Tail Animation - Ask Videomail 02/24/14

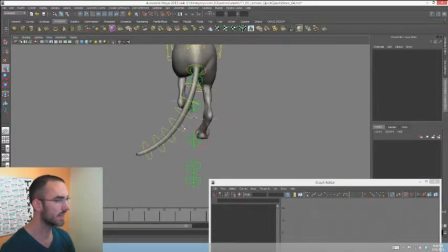16:39 And then the end is kind of flopping around a little bit more.
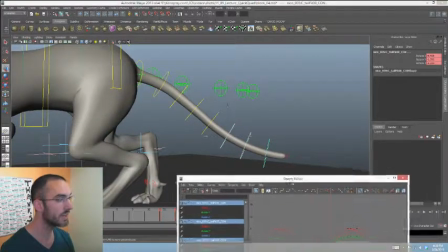16:42 So we would take it to this point, and then we would really offset these top ones.
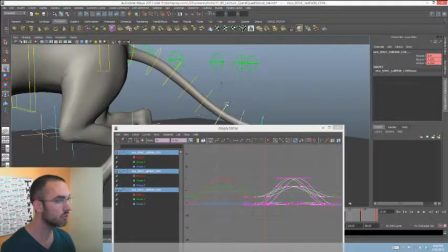16:49 So I'm going to go 2 more frames each on these bottom ones, and just see what we get.
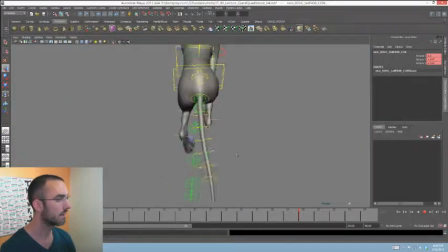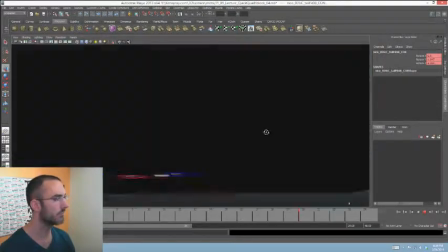17:03 Yeah, and that's pretty much the kind of tails that we were getting. We were doing on Kong.
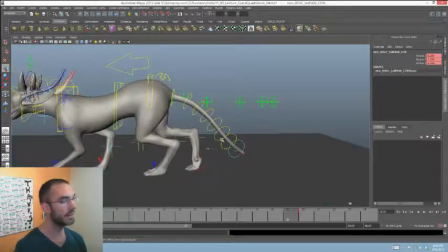17:09 Okay, and another thing to point out: the stronger you want that tail to feel, the less up and down overlap there's going to be, right? Because there's tension through the entire top of that tail, keeping it from bouncing on the ground.
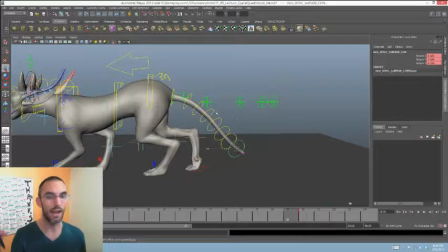17:25 Whereas the weight of the tail is being allowed a little bit more to go back and forth, right?
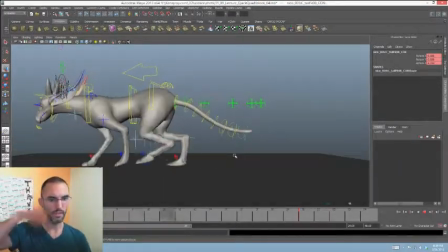17:32 So this tail is not flopping like this, it's waving like that.
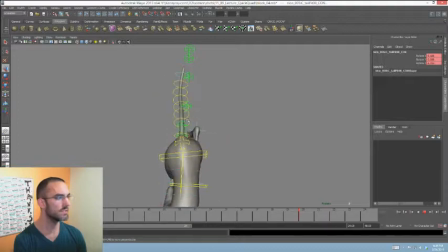17:37 You see? So this is the kind of tails that we did, like on Kong, for instance.
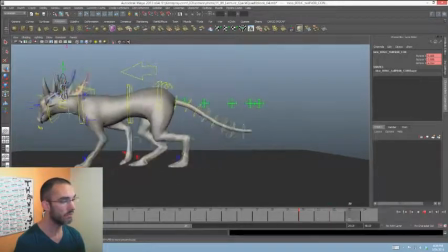17:45 And it was a lot of fun, and you know that was one style, and one style works, and some, you want different stuff for different things. I just redid this, but right now I'm going to open up the quick quad shot,
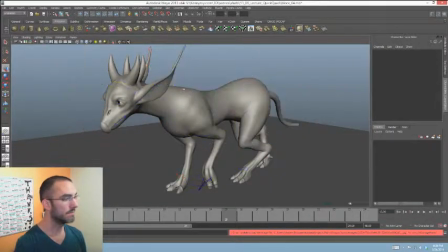18:05 and this is the one that I did.
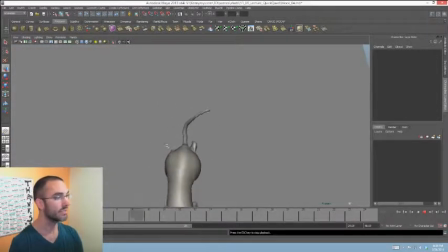18:09 It's going to be a little bit different. Yeah, see, this is a lot more feline, right?
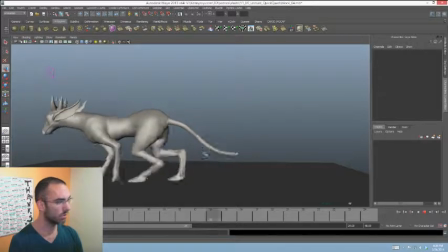18:15 And here's why. It's almost as if the whole tail kind of has this, almost
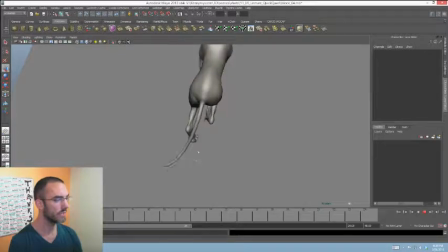18:26 has like this support in it, and it really is almost like the tip is, the
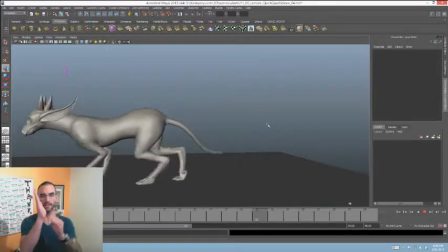18:36 tip is like so overlapped that the very end of it almost has like no net effect. It goes very, very, very, it stays very close to center before the rest of the tail even kind of takes it back.
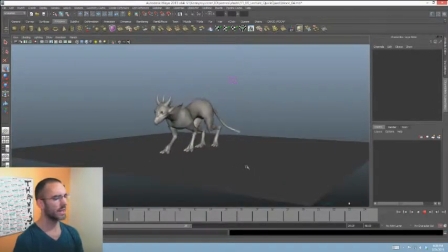18:50 So this is a lot more feline, and this is kind of what I did when I did the quick quad walk. And this is the end of the quick quad walk lecture, which is like 90 minutes long, and you get to this point. So at any rate, I think that pretty much covers it. So the offset workflow, by just knowing what you want to happen in the character in a cycle, in the end, allows you to create that animation, move it around on the timeline to where it works, or it's starts to fit, and then you can make adjustments to that. I think that an FK tail is way easier to work with, and you saw my workflow. Basically just build the 2 poses. It's all over on the right, it's all over on the left. Offset it down the tail, offset the entire tail to the body, and then you get a little bit of fine-tune control to decide what kind of tail you want it to look like by offsetting the different controllers down the tail a different amount. So stiffer would be they're very close to each other. Like a wet noodle would be them like offset, 6 frames from each other, and then everything in between. So I hope that was helpful for you. I hope that sets you on a path to doing some of your own tail animation. Look forward to some more creature animation lectures in the future. I definitely want to do those. It's very interesting to me, and I think some more complex tail animation will be a big part of that. And we can talk about all sorts of topics. But I appreciate the question. Please send more questions to webmaster@kennyroy.com. Remember, I'm doing a, let's see, 24th, 5th, 6th.